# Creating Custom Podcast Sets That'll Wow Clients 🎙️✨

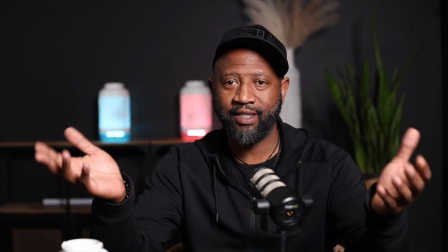16:34 All right, so we have this set here. This is the all black set.
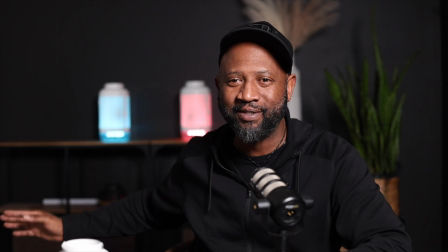16:40 I always see stuff after I get on camera. So, okay, that's on the screen.
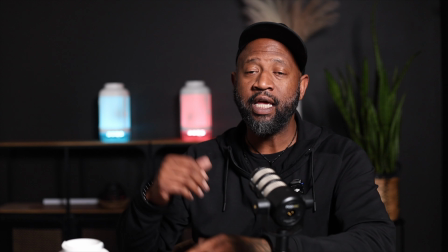16:47 That's not back there. All right, so I do have lights on that second shelf. I turned those lights off and I just put the cube lights into both of those lanterns.
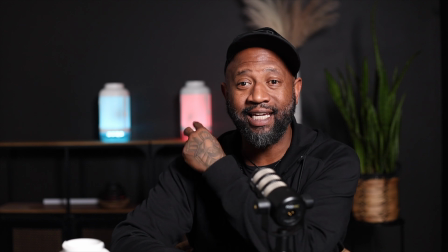16:56 One blue, one pink. These are their exact colors off of their site.
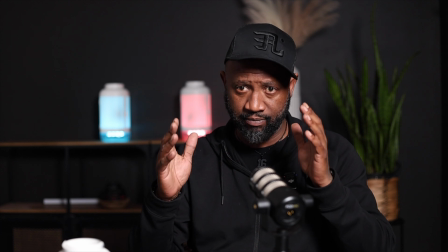17:01 Nice touch, because when they have it on their website, they have the blue and pink right beside each other.
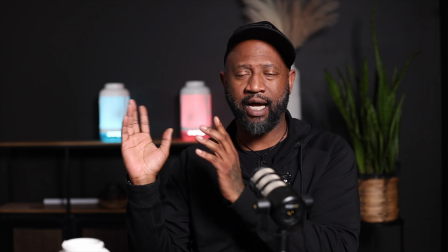17:08 I don't know if it's the blue on left, pink on white, vice versa. I don't know which one, but hey, hopefully they give me an A for effort.
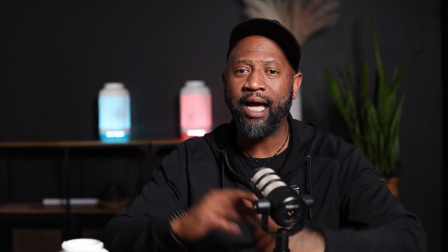17:17 But I think it looks good.
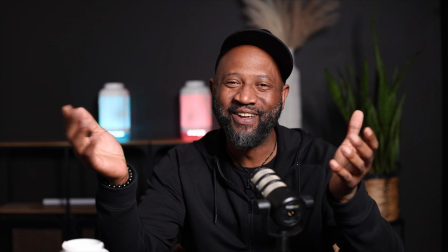17:19 I don't know if I'd be biased because I built the sets or whatever, but hey, I think it looks pretty good.
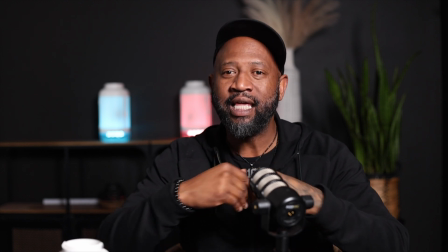17:28 I'll be interested to see which set that they choose. This gives you more of a bedroom vibe, right?
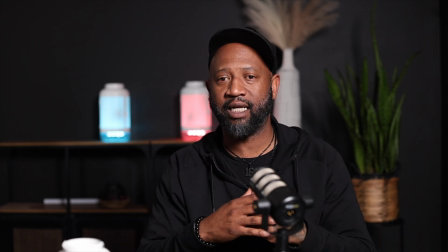17:35 Very calming and relaxing and things like that. I did bring in the snake plant on this one.
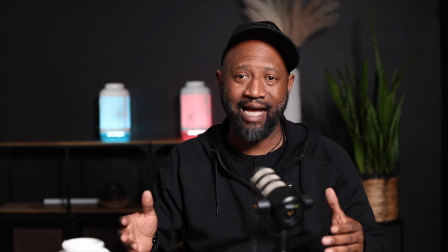17:41 The last one with the grass wall and the black wall, I did not put the snake plant there, but added it back in here.
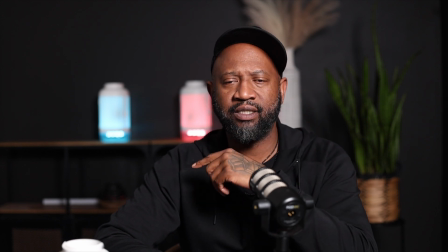17:48 So 3 of the 4 sets, snake plant is in here. All sets, we've had the pink and blue, right? I'm trying to think. I think the first one, I had to correct myself if I'm wrong.
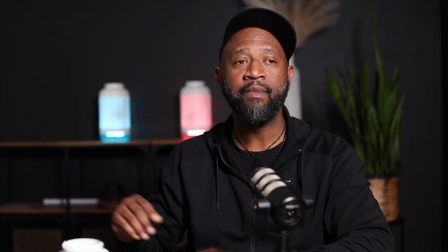18:01 I think the first one was only blue, right? The second one we had the pink and the blue.
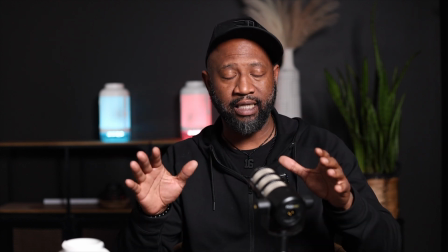18:08 These are lights that I'm speaking of.
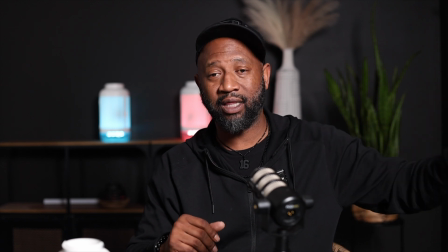18:10 The third one we had the blue light with the pink and the logo on a TV, and now we have both pink and blue in this one.
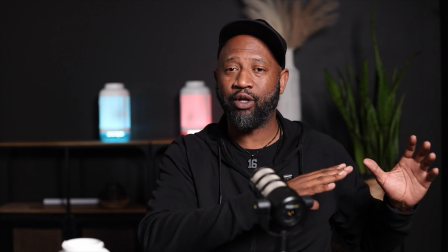18:18 And you see 2 of the sets I made sure to have the logo on a TV in it, and then 2 of the sets no logo.
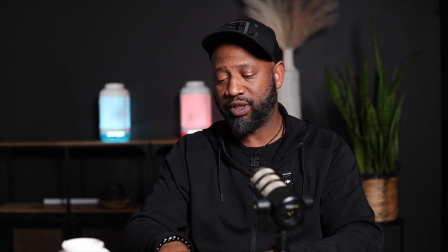18:24 She could possibly put on a branded t-shirt, or she could have a branded coffee mug sitting on the table.
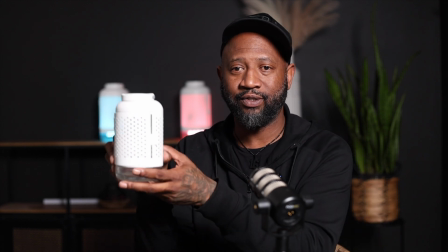18:31 And see, I have a smaller lantern just like those, you know, see that?
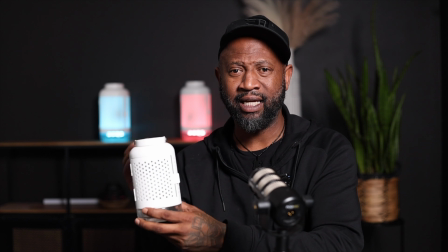18:34 And it's possible that we could put like a one of the cube lights in here and give a flickering effect like a candle,
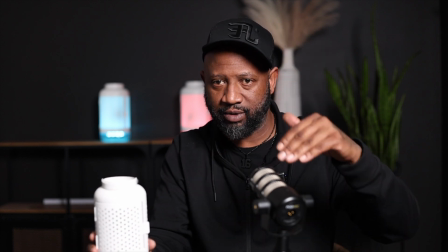18:41 and then it sits on a table like this. We would have to, of course, change the angle because my table is a lot lower and it's almost out of frame for that.
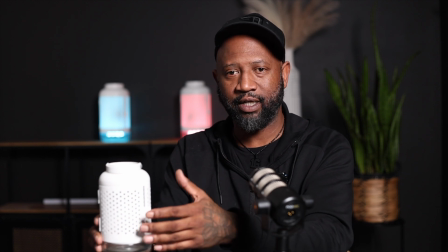18:49 But yeah, have it sitting right here with a flickering candle in here, and then those are the brand lights back there.
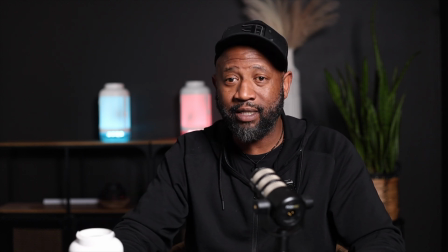18:56 Listen, I told y'all this space is very customizable. You can do many different things in here.
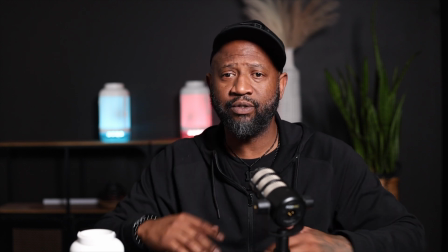19:03 Yeah, so I'm gonna get the steels. I don't know if I did a steel or not.
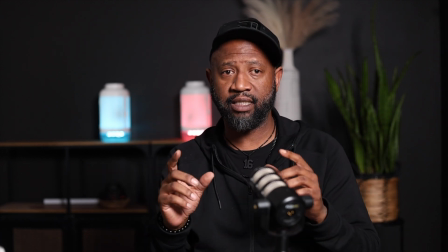19:08 Let me do this for this one. I'm going to package these up, send it over to the client, and see which one she picks.
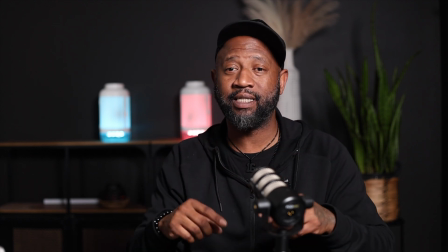19:16 I want you all to get in the comments and tell me which one out of the 4 you like.
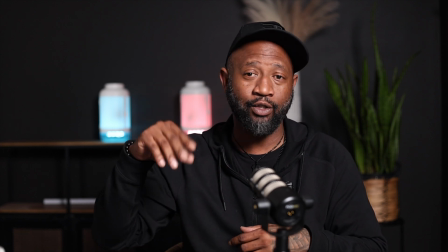19:21 Give me a 1, a 2, a 3, or a 4.
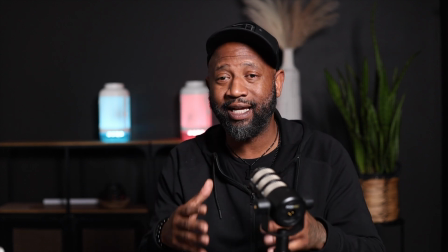19:24 And yeah, I appreciate y'all tuning in, and I will catch you in the next one. Peace, peace.